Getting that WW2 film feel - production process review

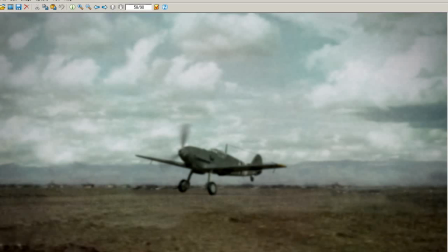[0:00]
Hi, this is Kevin Phillips. In this video, what I want to do is run through a process of how I achieved this particular render here, this old World War II style film footage.
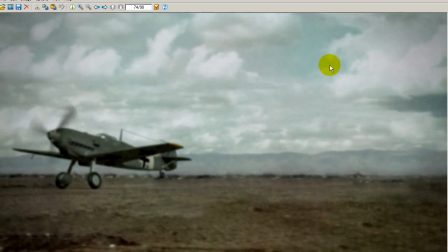[0:10]
I click in here and I scrub through. We've got this nice kind of old World War II looking piece of film.
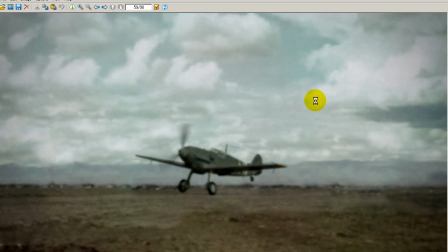[0:17]
And I did this to show off this 3D model, this 3D aircraft model, so I could have something nice to put on a showreel.
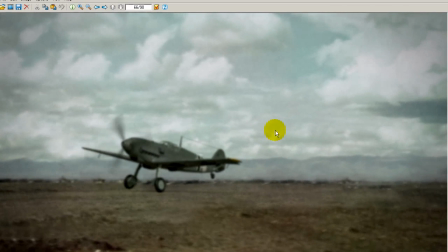[0:25]
Okay, so what I had to do with my 3D models, I had to kind of just what I call crapify it down. That means taking the object and making it look worse so it fits in with a really bad low quality World War II photographic background that I have here.
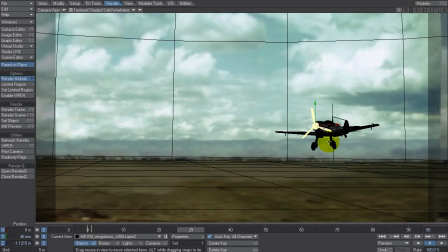[0:39]
So let's have a look at the process. The first thing obviously is I need to animate it.
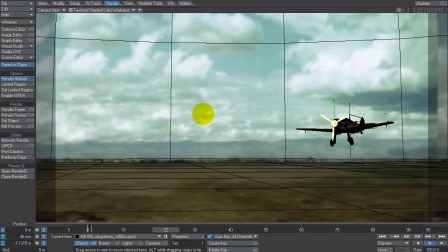[0:44]
And in layout here, I've got the aircraft coming down and I've animated it so it's not perfect. So there's a little bit of heading shuffle left and right, and when it hits the ground,
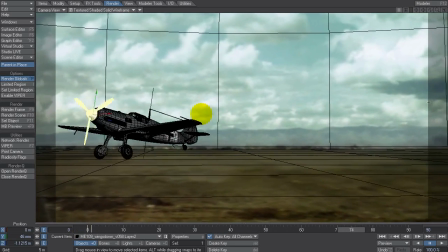[0:56]
one wheel hits first and it kind of bounces up like that and then lands on both.
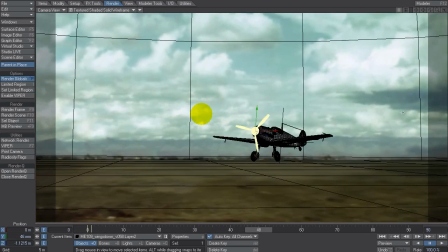[1:01]
So that's the first important thing, is to make sure the animation looks at least kind of semi-believable.
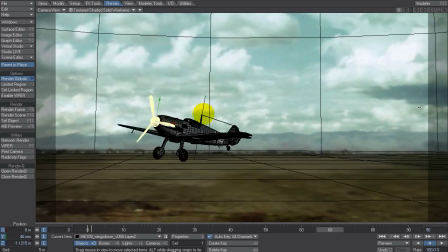[1:08]
Okay, so it doesn't just come in and just kind of land and drive along the ground.
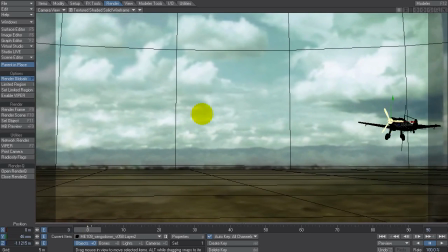[1:13]
It has to have that kind of human factor. Okay, the other thing I had to do was just get this camera moving a little so it wasn't like a static backdrop.
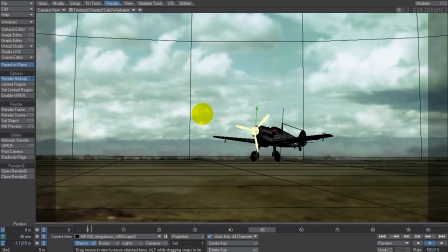[1:22]
And to achieve that, as you'll notice at the ground and the photograph kind of appear to move in 3D space,
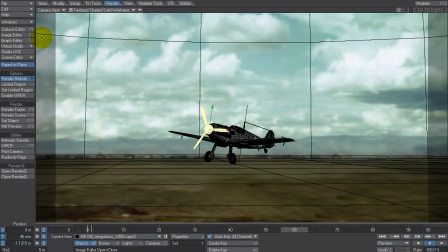[1:28]
I front projected a digital photo that I found online, a World War II photo,
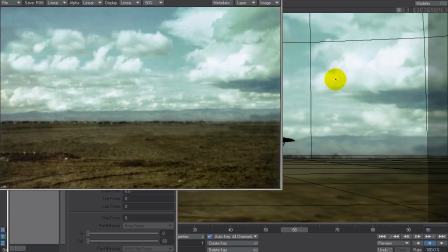[1:33]
this one here in particular, onto the geometry and baked it in as texture maps.
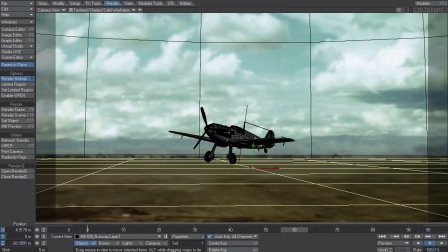[1:40]
Okay, and that meant that I've got the ground here and I've got a sky sphere here,
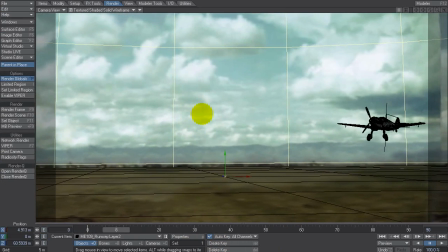[1:45]
and as the camera moves around it makes the photograph appear three-dimensional.
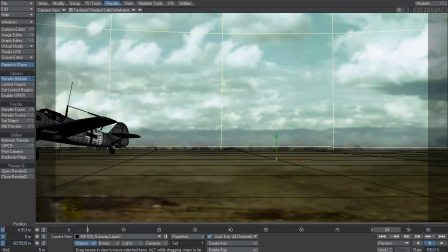[1:51]
Okay, there is a limit you can go to before you break the illusion, because we don't have more stuff out each side of the photograph, and you can see it here.
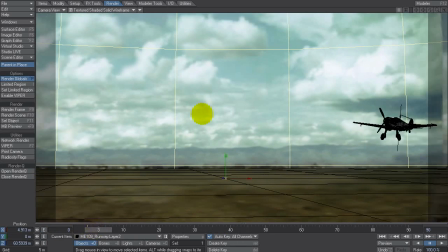[1:59]
There's the edge of the photo, and there's also the edge of the photo here.
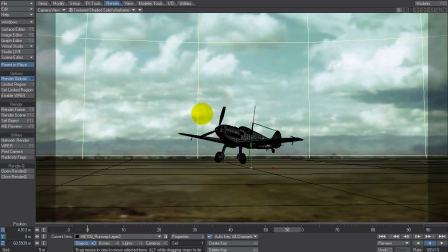[2:05]
But we didn't need a lot of movement. It's really just kind of like a cameraman standing there filming an aircraft coming into land.
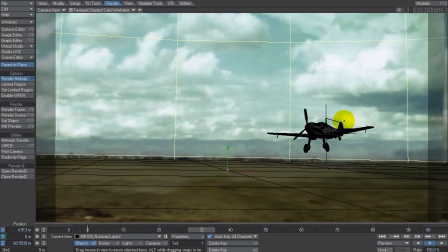[2:12]
So what I did was I took this and I rendered out each part separate. So I rendered out the aircraft on its own, I rendered out the background on its own, and I rendered a few other passes for ground, like a ground shadow and some dust coming off the wheels when it hits the ground.
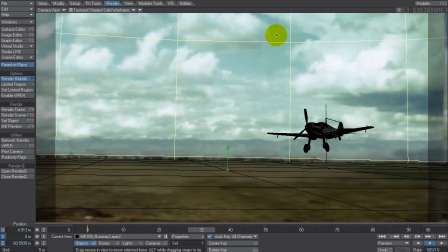[2:28]
Now to get the look I'm after, and I'll show you why this doesn't work out of the renderer,
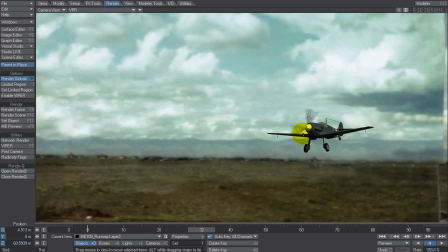[2:35]
I needed to just fudge up, or like I said, crapify the nice crisp 3D aircraft. The best place to do that is in post, which means through Digital Fusion or Nuke or After Effects, some kind of compositing application.
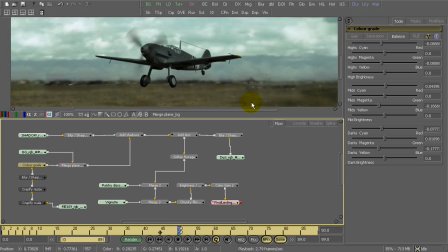[2:48]
So let's have a look. For me, I use Digital Fusion, or in this case DFX4. DFX4 came bundled with Lightwave 8 as one of the upgrade options, or upgrade perks I should say, and for me it's still a great application. It's old, it's a little pricey to upgrade, but it works fine.
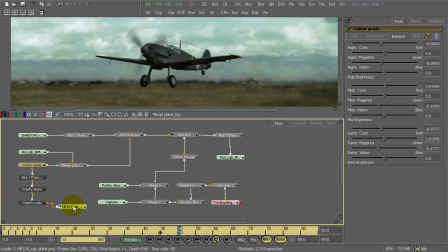[3:08]
It's pretty good for what it does. So here we go, I've got my render that I've loaded in, and what I did to make it kind of match
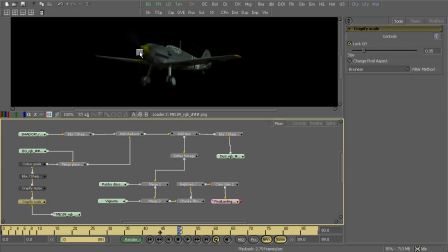[3:17]
was I said, well, the first thing that doesn't work here is that it's not as blotchy as the background.
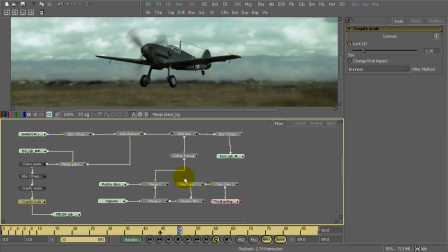[3:24]
So the easiest way to muck that up, or crapify it as I'll call it, is to scale the picture down, which means kind of like in Photoshop, you resize the picture like so. And what that'll do is it'll just obliterate a lot of the image detail.
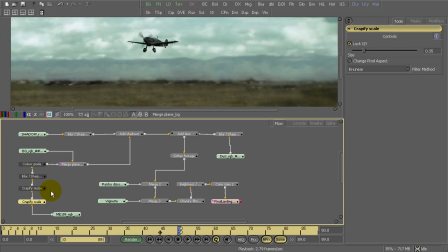[3:40]
It kind of half sizes it. You lose a lot of pixels. So I took that, I said, well, it's now too small, so I have to resize it back to the original plate size. So I ran a resize over that, and of course it brought it out, and you can see,
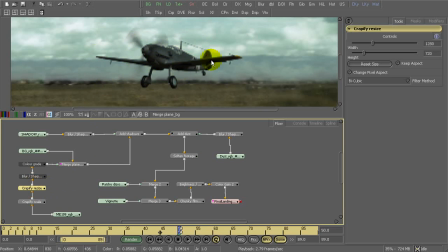[3:55]
we've lost a lot of our pixels in here, but it looks pretty crappy, much like the background.
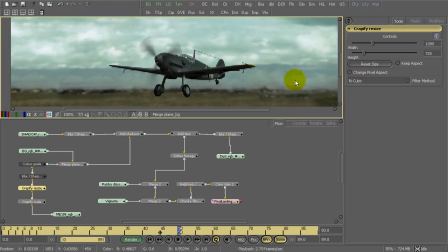[4:02]
Now it doesn't match this kind of splotchy look of the background, so the next thing to do with that was just to run a blur across it, just to soften that up, and that looks a little closer.
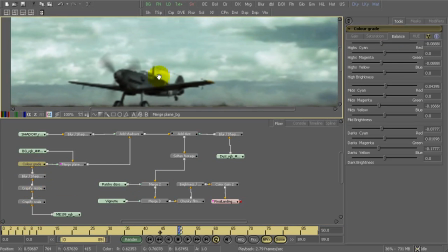[4:15]
Okay, the problem with this has got this nice grey color that was on the original textures,
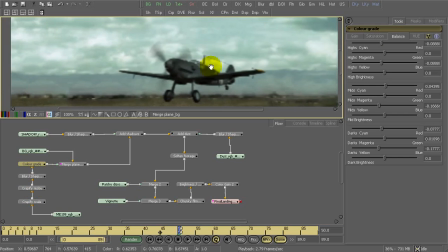[4:21]
but the background has this kind of a cyan, yellowish, greenish, sepia tone thing going on.
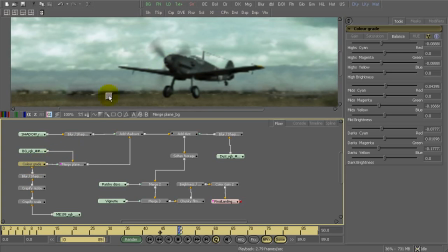[4:27]
So what I did was I color graded that aircraft. Let's just bring this up, and let's give that kind of greenish hue.
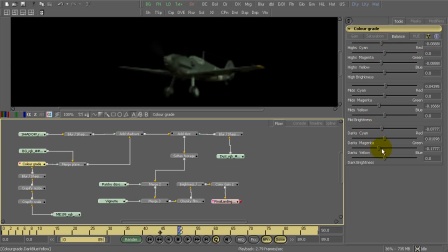[4:36]
And I did that by just cranking up the or the cyans and the yellows, I should say, to match that background a little bit better.
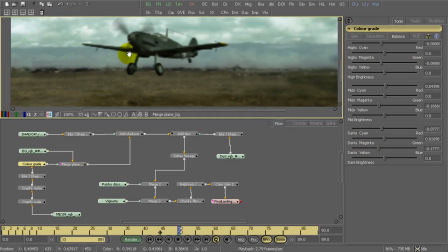[4:46]
Okay, so that was pretty good. That got it kind of partially there.
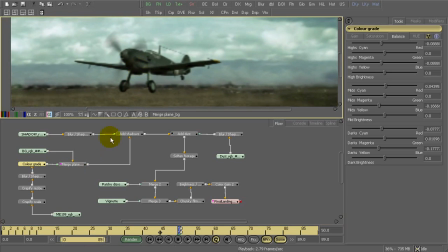[4:51]
Got it so it matched that background footage. So I said, okay, that's fine. That's one detail out of the way.
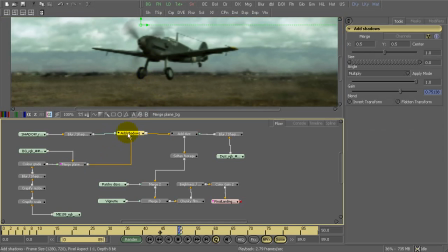[4:57]
But I need the small details. I need ground shadows. And if I drag this up, I need very subtle ground shadow.
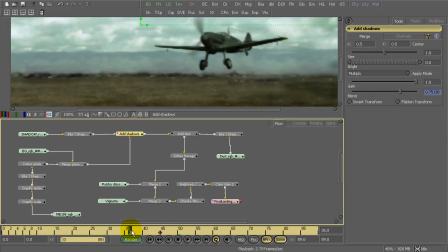[5:04]
So I did this by rendering out an occlusion pass.
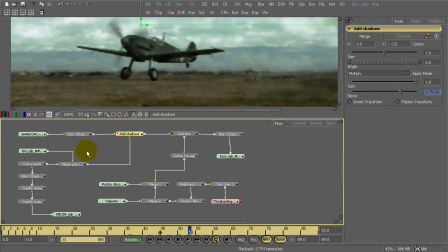[5:07]
So basically it became like a white image, and I can have a look at that here, with a black shadow on it. And the reason for that, rather than a nice shadow from a light, is that it's an overcast day, so you're not going to get any directional shadows.
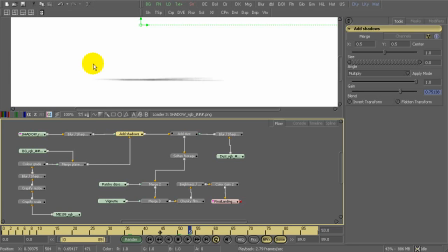[5:22]
So just a soft shadow like that is perfect for what I need for that type of weather. Okay, but of course it's a bit grainy, a bit pixely, so I ran a bit of a blur over it before I then composite it straight back onto my footage.
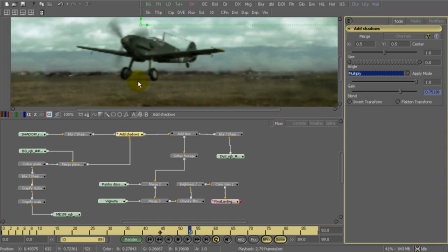[5:37]
Okay, and one of the things that is really nice with compositing is the fact if it's not dark enough, I can just animate or adjust it, getting kind of lighter or darker with the blend control. Now you notice this is animated by the blue color of the channel information.
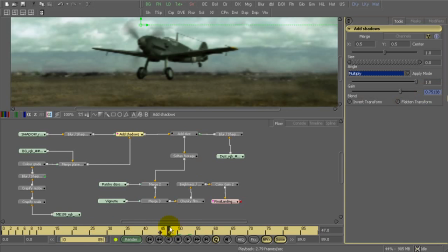[5:57]
The reason for that is because I wanted the shadow to kind of fade in as the aircraft got closer, because there was a subtle amount of shadow, and the problem is if you start having it appear too soon, it starts to kind of look a little bit odd.
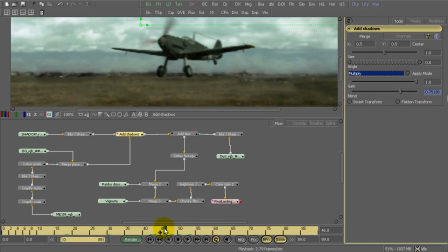[6:11]
So it gives me a little control just to kind of fade that shadow on as it gets closer, and fade it off if I want to.
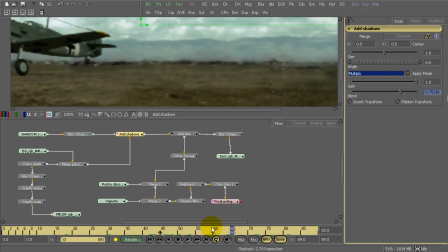[6:19]
Now I probably didn't really need to do that, but it gives me a little more control that way.
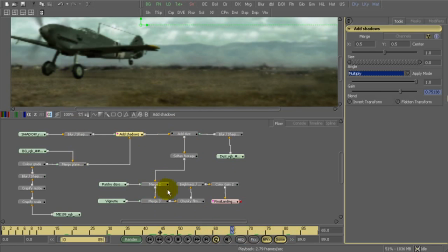[6:25]
Okay, so after we had the shadows on, that was great. I decided, well, when you hit the ground, you're not going to just stop and kind of drive along the hard ground. You might do if it's really impacted dirt, but there's always going to be a little bit of dust.
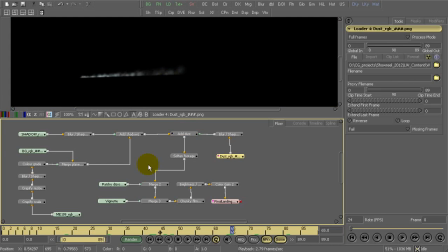[6:38]
And what I did was I rendered out a particle sequence to create that. Okay, if I was to turn off a node, let's have a look.
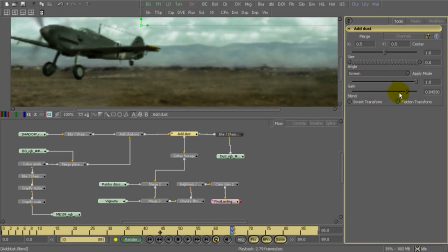[6:49]
Okay, and I then blended that in using a screen mode, so it kind of appeared on the ground like so. And of course if it looks that crisp, it doesn't match that blotchy look of the background, so I added a blur onto it just to soften that out,
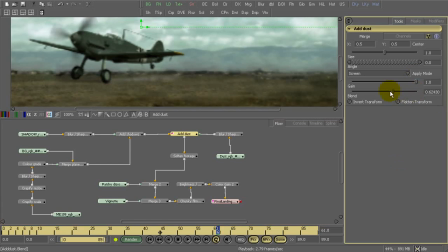[7:08]
and also controlled the blending just to get it to be subtle enough, because it looks quite hard, the ground. You don't want it too intense, so I just kind of toned that back a bit.
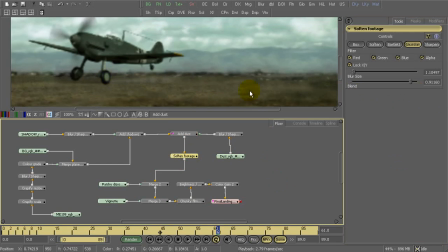[7:23]
Okay, so after that I thought, well, that's nice, that looks pretty good, but I wanted to get them kind of integrated together a little bit better. So to do that, I just applied an overall soften to the whole lot, another blur, just to soften the blend between them.
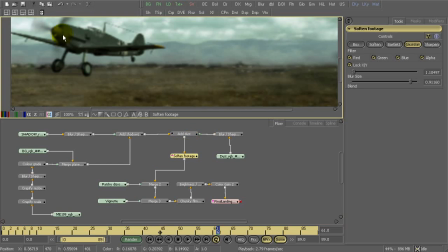[7:37]
And it's kind of similar to how you can kind of integrate your CG a little better into photographs if you add a tiny bit of grain to it.
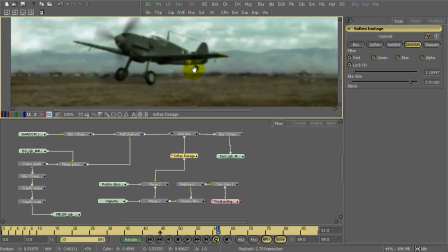[7:45]
And that's exactly what I did later on. But the next step was to kind of age it a little further.
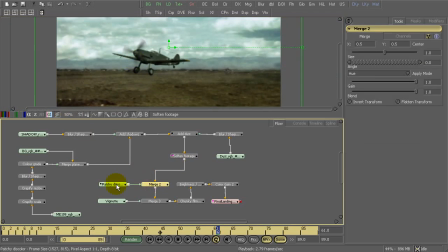[7:52]
And to do that, and I added a fractal.
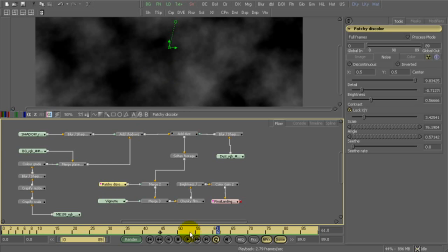[7:58]
Okay, so it's like a fractal noise thing, and I used that as a control to adjust the hue of the footage,
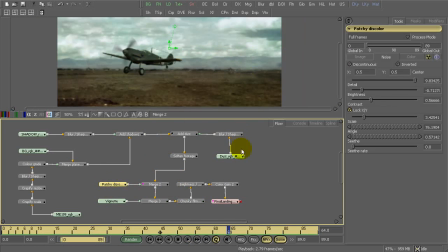[8:07]
so it kind of adds some imperfections to it.